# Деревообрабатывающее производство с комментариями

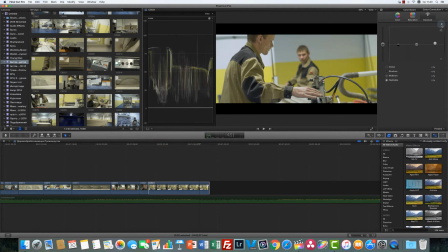[28:31]
Но мне кажется, она не очень интересная, и мы попробуем по-другому. Давайте вот в этих частях Saturation даже уберем. Попробуем немножко по-другому. Итак, что мы сделаем? Мы попробуем выбрать лут. Вот, двойной клик, выходим сюда, и здесь мы выбираем 3D-луты.
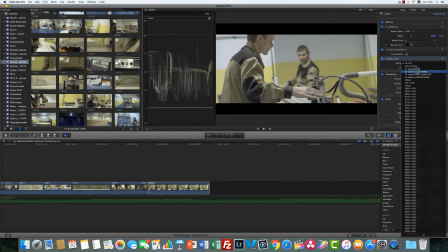[28:49]
Я скачал довольно много 3D-лутов, это такие исходные таблицы цветовых значений, которые придают вашей картинке определенный вид или лук. Я скачал один из любимых моих паков, это стилизация под различные фильмы.
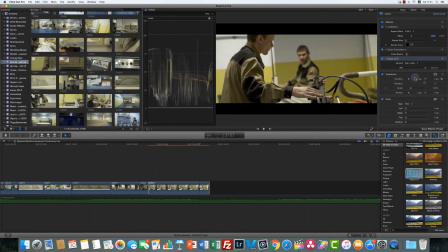[29:06]
Например, вот сейчас вы видите стилизацию под фильмы 300 спартанцев. вот но это конечно жестковато имеет этот цвет не нравится поэтому мы будем пробовать другие варианты да их тут довольно много поэтому нужно с ними будет поиграться вот например из фильма конячие мертвец и давайте попробуем
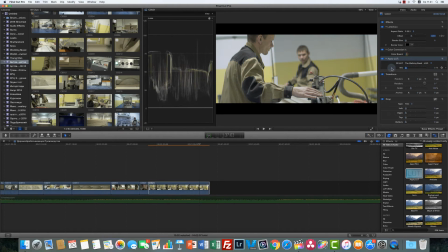[29:23]
его вот цвет уже стал поинтереснее и вот здесь ползунком микс мы можем с вами уже по играться с насыщенностью вообще этого всего например вот так вот смотрите до и после лута.
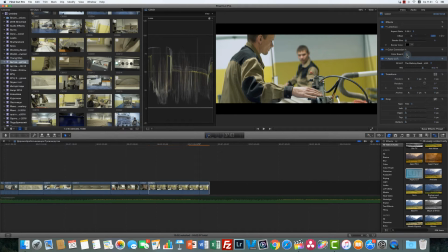[29:39]
По-моему, стало интереснее, но я бы еще добавил немножко синего в тени, чтобы такой легкий тилоринж-эпект создать. Поэтому мы переходим в раздел Color и в тенях попробуем немножко добавить синего.
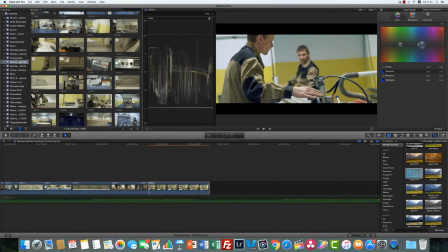[29:54]
Нет, не советы. Глубокий с синего, если еще нет. Давайте парочку процентов сделаем. Далее. Чем мы еще можем шлифануть так сказать я предлагаю использовать инструмент color finale это
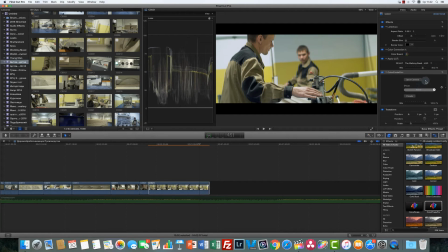[30:12]
очень интересное и полезное такое мини приложение плагин для final cut pro и здесь мы можем такую мини да винчи себе создать вот сюда я пока отодвину
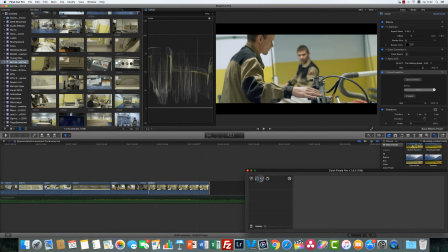[30:26]
здесь у нас есть цветовые круги кривые луты и векторы сейчас мы поработаем с векторами Вектор это замечательная штука, если вы работали когда-либо в вайтруме, то можете понять, что там есть очень похожие ползунки У нас есть три основных цвета,
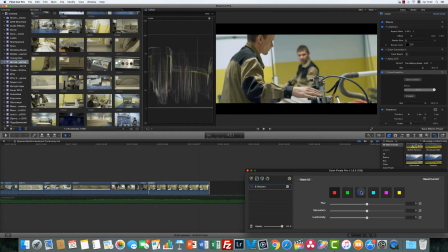[30:44]
это красный, зеленый, синий и три дополнительных цвета, это сайян, маджента и желтый Или, как можно назвать, бирюзовый, ближе к фиолетовому и желтый К коже относятся в основном красный и желтый Поэтому
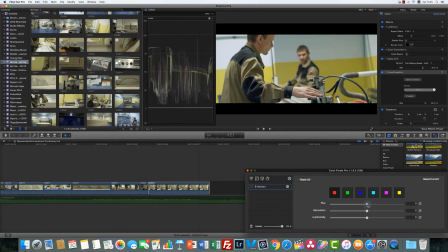[31:02]
мы пока выбрали с вами красный и начинаем ползунок Hue двигать и смотреть, как это влияет. Посмотрите, насколько изменился цвет кожи. Нам, конечно, такой цвет не нужен, мы хотим более натуральный. Поэтому мы попробуем сдвинуть немножко в другую сторону. Так у нас будет более красная кожа, так более желтая.
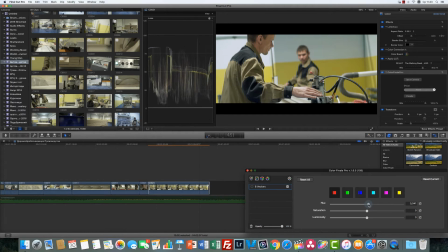[31:24]
Давайте пока оставим ее вот ближе к такому значению. Немножко насыщенности добавим Чтобы она выглядела более естественной Прошу прощения Вот так вот еще и чихаю Значит, правду говорю Далее
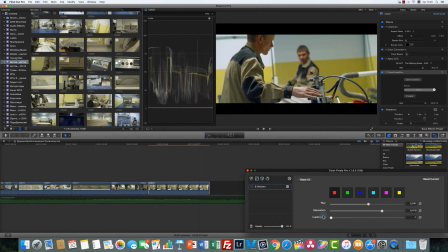[31:44]
Значение luminosity Можно его посчитать Как будто мы добавляем Некий загар кожи Но смотрите Нужно здесь быть очень осторожным Потому что мы начинаем Вот если пережарим кожу,
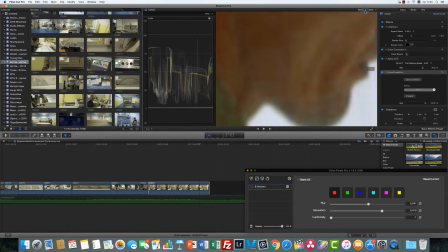[32:00]
где у нас дядя, вот смотрите, какие артефакты начали вылезать, да? Нам такого не нужно, поэтому мы будем очень аккуратно добавлять это значение.
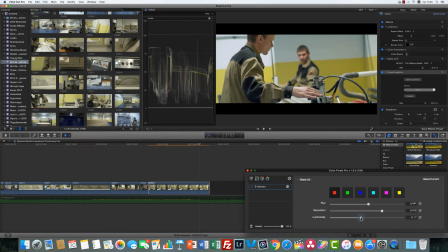[32:09]
Мы чуть-чуть затемним кожу, чуть-чуть, чтобы она выглядела более естественно. И теперь в желтом ползунке тоже чуть-чуть затемняем. Смотрите на стену сзади. Мы можем полностью изменить практически цвет стены. Ну, конечно, это все болгство.
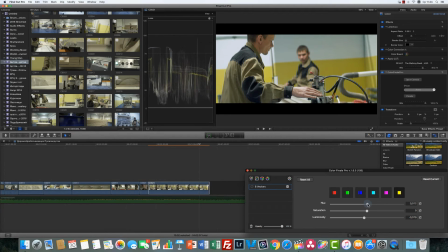[32:27]
Мы просто добавим ей чуть-чуть оттенок другой. Например, вот такой более горчичный. Хорошо. Я думаю, что в принципе кадрик уже смотрится неплохо. Давайте посмотрим до и после эффектов.